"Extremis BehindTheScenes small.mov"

very strong 3D animation house and a strong motion design team. So I think it was a nice fit for us. We were able to do Iron Man in 3D and get some extra motion, move the camera a little more. Some of the challenges we had were working from specific art and telling the story
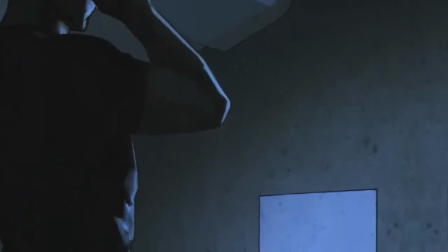1:12 in motion, and so we have the constraints of particular shots.
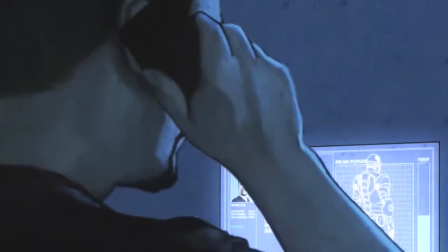1:16 The comic book itself is always grabbing that pinpoint moment that tells a story for a whole frame, and so when there's a lot of dialogue,
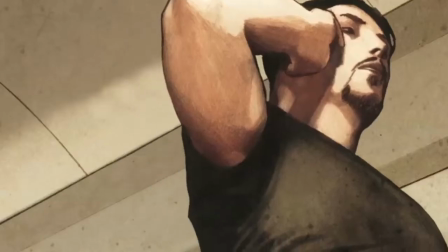1:25 that becomes a challenge trying to make that dialogue span the length of the shot. I will say a comic book is the only thing in which you can have somebody falling down and in mid-fall they have a 20-second soliloquy.
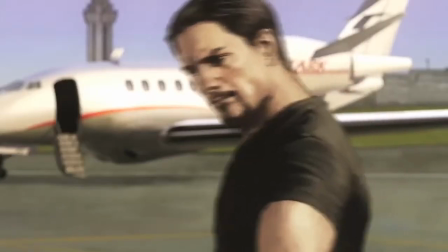1:37 In many cases we added additional cuts.
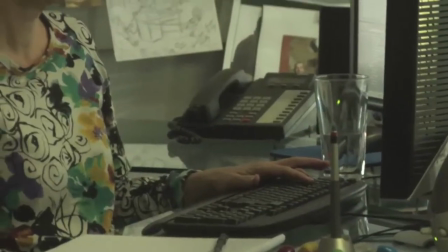1:41 In some cases we added a few things that weren't in the comic just to try to keep the shot alive, because
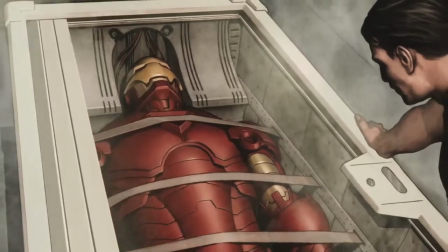1:48 you can indeed read a 20 or 30 seconds worth of dialogue in a comic and not think anything about the fact that you're looking at one picture,
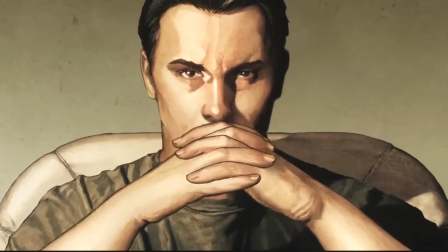1:56 but you do that in motion and it becomes boring quickly. In general, we tried to keep things 2D. Iron Man was a good candidate for 3D, so we tried to, anything action-oriented in Iron Man was 3D,
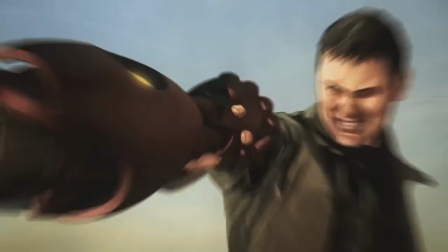2:11 but in general we tried to keep as much 2D as we could. And so we tried to approach as much as possible the 2D look, the art that Eddie Grinoff did.
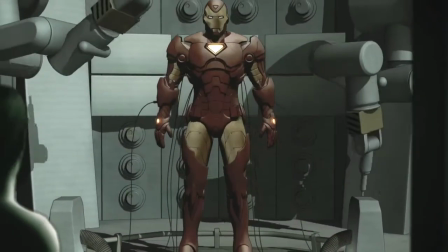2:22 We pulled away from the shiny reflective materials to a more subdued toon-like shader, and that's what we tried to hit every time. We really looked at this much more as if we were trying to do cinema,
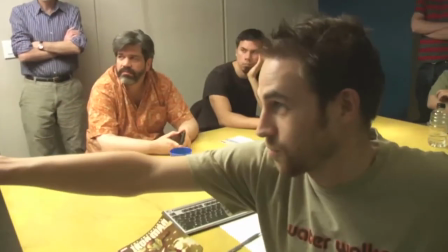2:36 and how would you cut through this shot if you were cutting a movie.
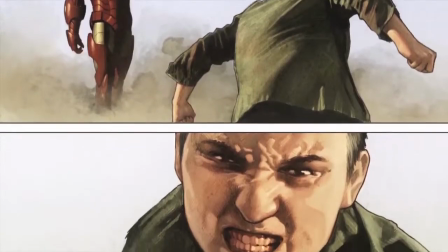2:40 I think in this particular case we were dealing with basically fully painted artwork, and I think that's one of the strengths of this is you look at it and it doesn't really look like anything else.
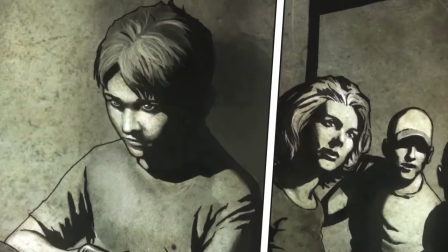2:52 You would never set out to do an animation and start with that look.
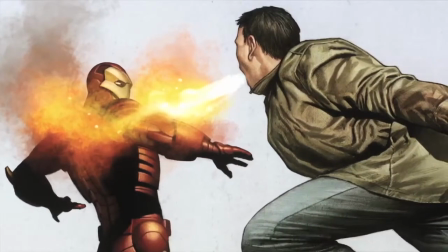2:58 The first thing you do would be simplify, move to solid spot colors.
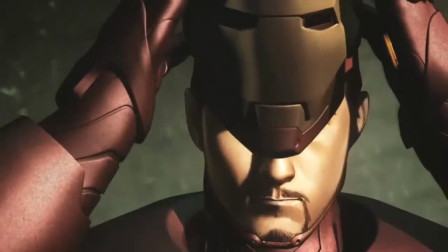3:04 You would never have this incredibly painted artwork. Dealing with something that is as realistically painted as the original artwork was in Extremis,
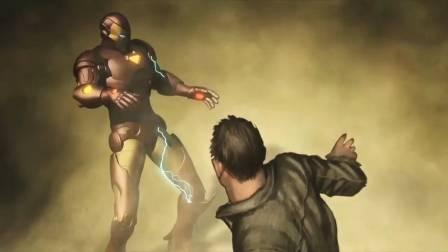3:14 and adding motion into that fits that realistic look has been our biggest hurdle.
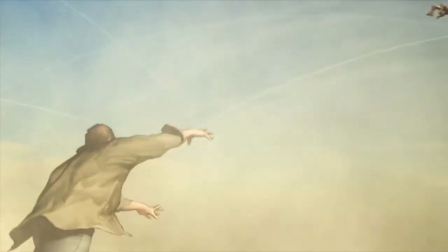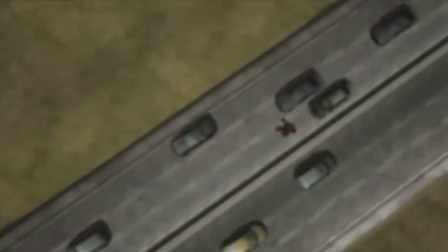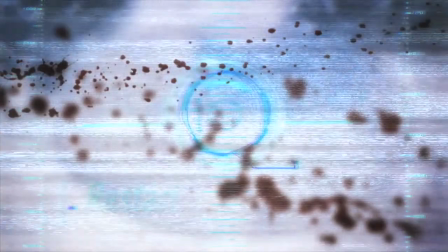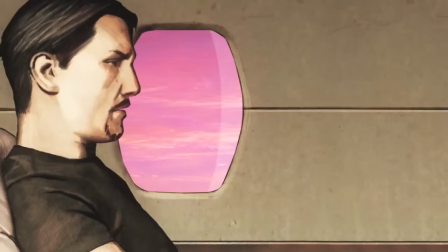3:36 You're going to have to hand details of the process to the authorities. I've got some pull here and there, so we should...
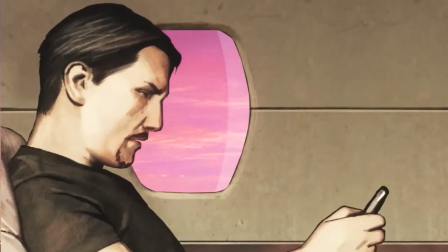3:42 Excuse me.
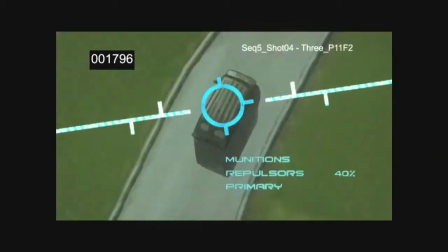3:46 The process begins with an animatic. This is just a rough animation and acts as a roadmap for the episode.
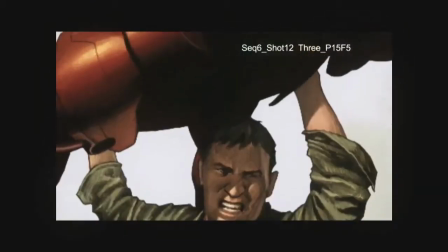3:53 It's where you get your timing down, and it's how you communicate the ideas with the rest of the team. So based on the animatic,
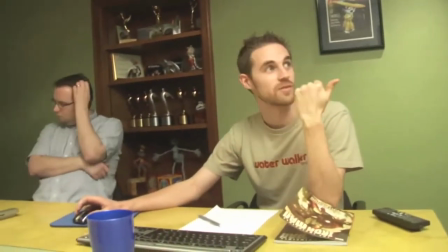4:00 we come together for the different departments and try to discuss the solutions to the different challenges in the episode.
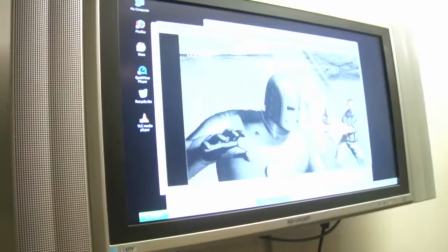4:08 And we discuss which elements we're going to leave with the 2D art and which elements are going to become 3D.
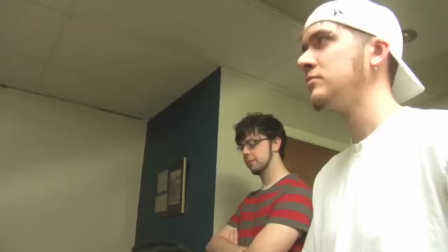4:14 And then we go over the different effects that we'll apply to each shot to try to enhance it.
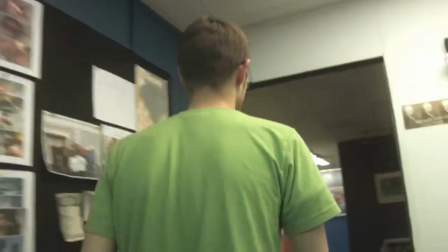4:19 From here, the specific assignments are handed out to the team. The first step, preparing the original art in Photoshop.
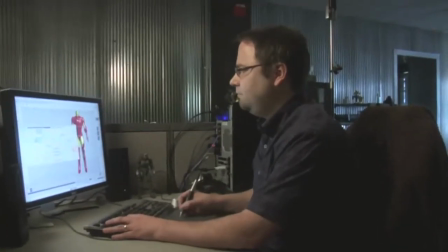4:26 The 3D objects needed for each episode were created by our 3D modeling department.
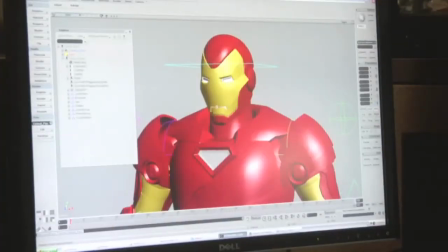4:32 Iron Man's iconic armor was ideal for that department,
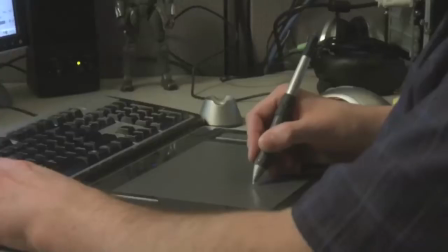4:37 and we took special care to really work the shaders and the textures to be as close as possible to Adi's version of the armor.
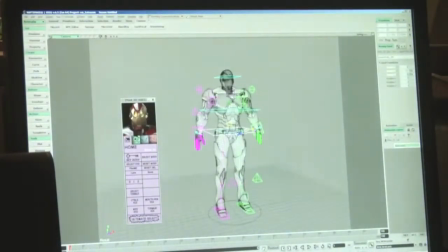4:47 Upon completion of the 3D model, it has to have a rig. This is essentially a skeleton that is put into the 3D model to allow the animators to pose the character.